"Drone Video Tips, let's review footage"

And then I cut into what the video is all about. So I'm going to tell you what's going on, why I'm doing it, and what the whole idea behind it is. So that's that.
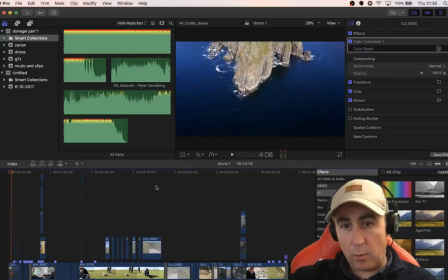So now if we go and take a look at the colors, we can now, within Final Cut Pro, of course, we can just go here and show the color board. Okay, so the first thing you want to look at is the exposure. All right, so I hope you can see that.
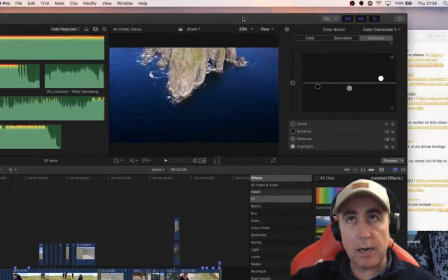I'm going to have to move this over slightly so that you can see that.
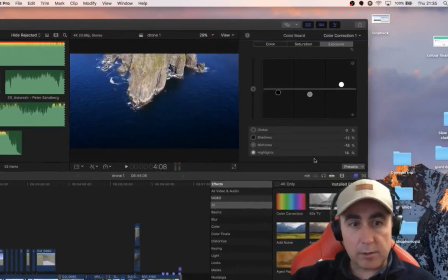Let's lower this down. Let's bring this up. I wonder, can I make this any bigger for you to see?
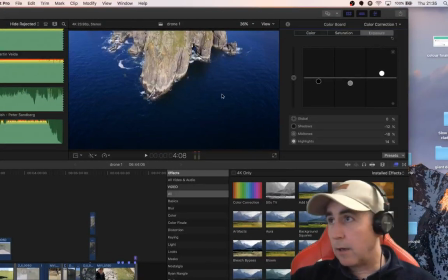All right, everyone see that all right? Yes, you can. And this is what we are actually color correcting in this case.
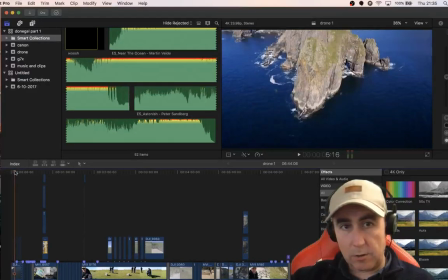So I'll move it along to a bit where I'm seeing everything,
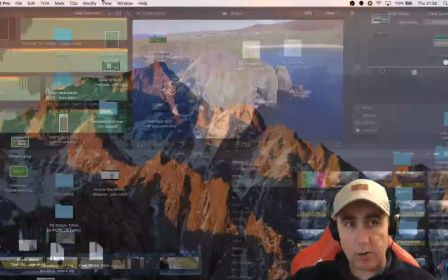the sky and all, move it across here, whoops, and
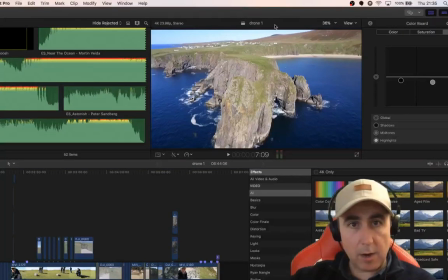this is kind of a little bit ad hoc, move it there.
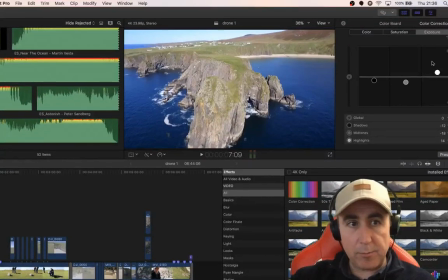So what I did was immediately I went to my exposure and I adjusted my whites and my blacks. Okay, now a way to help me do that is if you put Command 7 here and then you just take up the histogram,
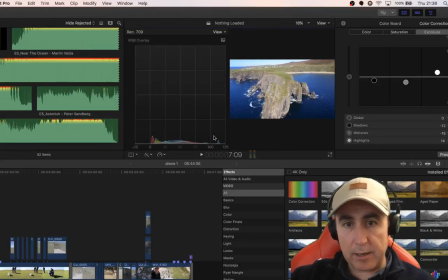you want to make sure that it's at 0 and it's at 100. So this probably would have originally have been somewhere along here. So I just brightened it up slightly. It could have went to about there.
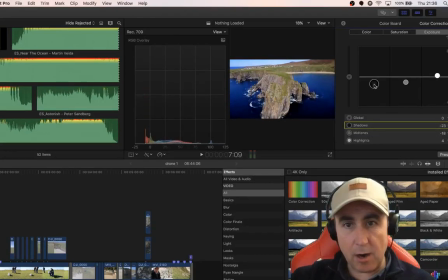And then the blacks too, that would be too dark and it's blown way out, so you want to keep it at about 0. That's what I did there. And then the mid-tones, it's well blown out there. I just lowered them slightly to bring back the details in the sea. So those are all good examples.
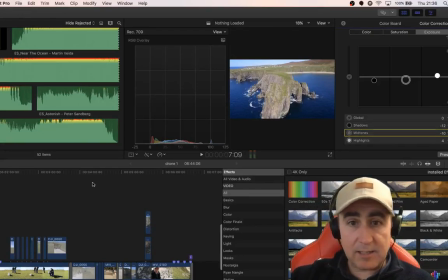So I hope that that's just the basics, and that's kind of what I do with all the little clips. And then as it's moving through, you can see there.
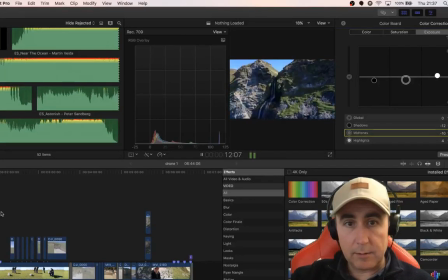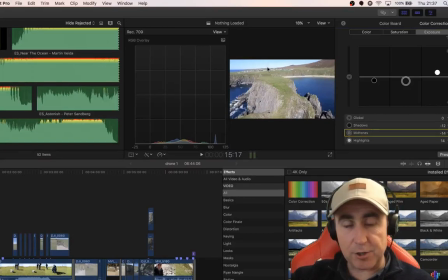Now I will add a letterbox effect to that just to give it a little bit more of a cinematic look just at the end,
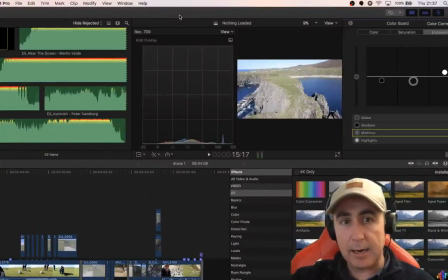but that's kind of what I talk about when I'm saying in here now the saturation. I just brought it up a tad. You don't want it too much or it looks too blown out, but universally you can do it a little, or even just do it a little bit to the mid-tones,
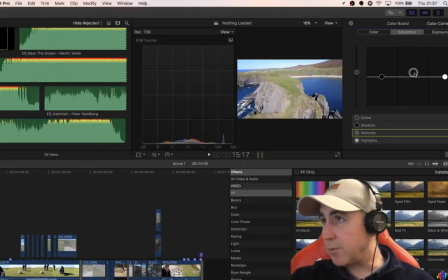which I think is what had been spoken about there by several others.
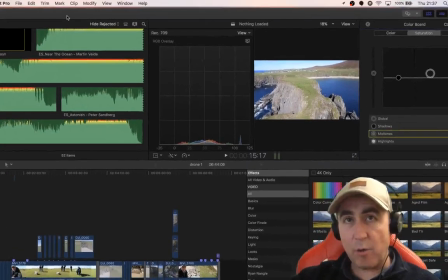Anyway, that's sort of the way I would be working it,
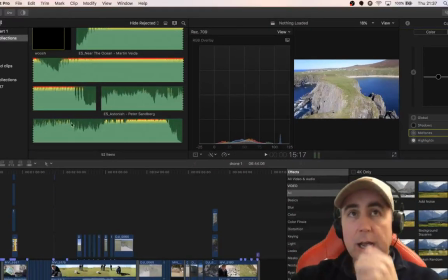and I look forward to being able to show you this footage in a week or two whenever it's due to be released. So I think we're going to leave it like that for today. I'm going to go over to my chat to see how everyone is doing.
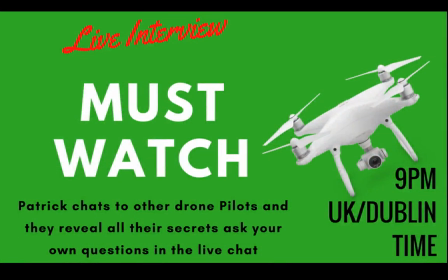Oh, that's the wrong one. And yes, we're saying that, okay, Drone Wolf Media, throw in a link into yours at the end. Great music, very creative. Those people have to start to go. And thanks, Patrick. Bye, Chris. Okay, and there's people there that are chatting away among themselves. Folks, Abdul, I hope that helps seeing a little bit more of what sort of process that I'm following. Thank you for saying it. Yes, thank you for this. Final Cut, is Final Cut free? No, it's not. It's a one-off fee. I don't remember what it was because I bought it about a year ago, but once you buy it once, that's the end. That's you sorted. For all of you who have tuned in after this, please do make sure that you like and subscribe to both Abdul's channel and to my own.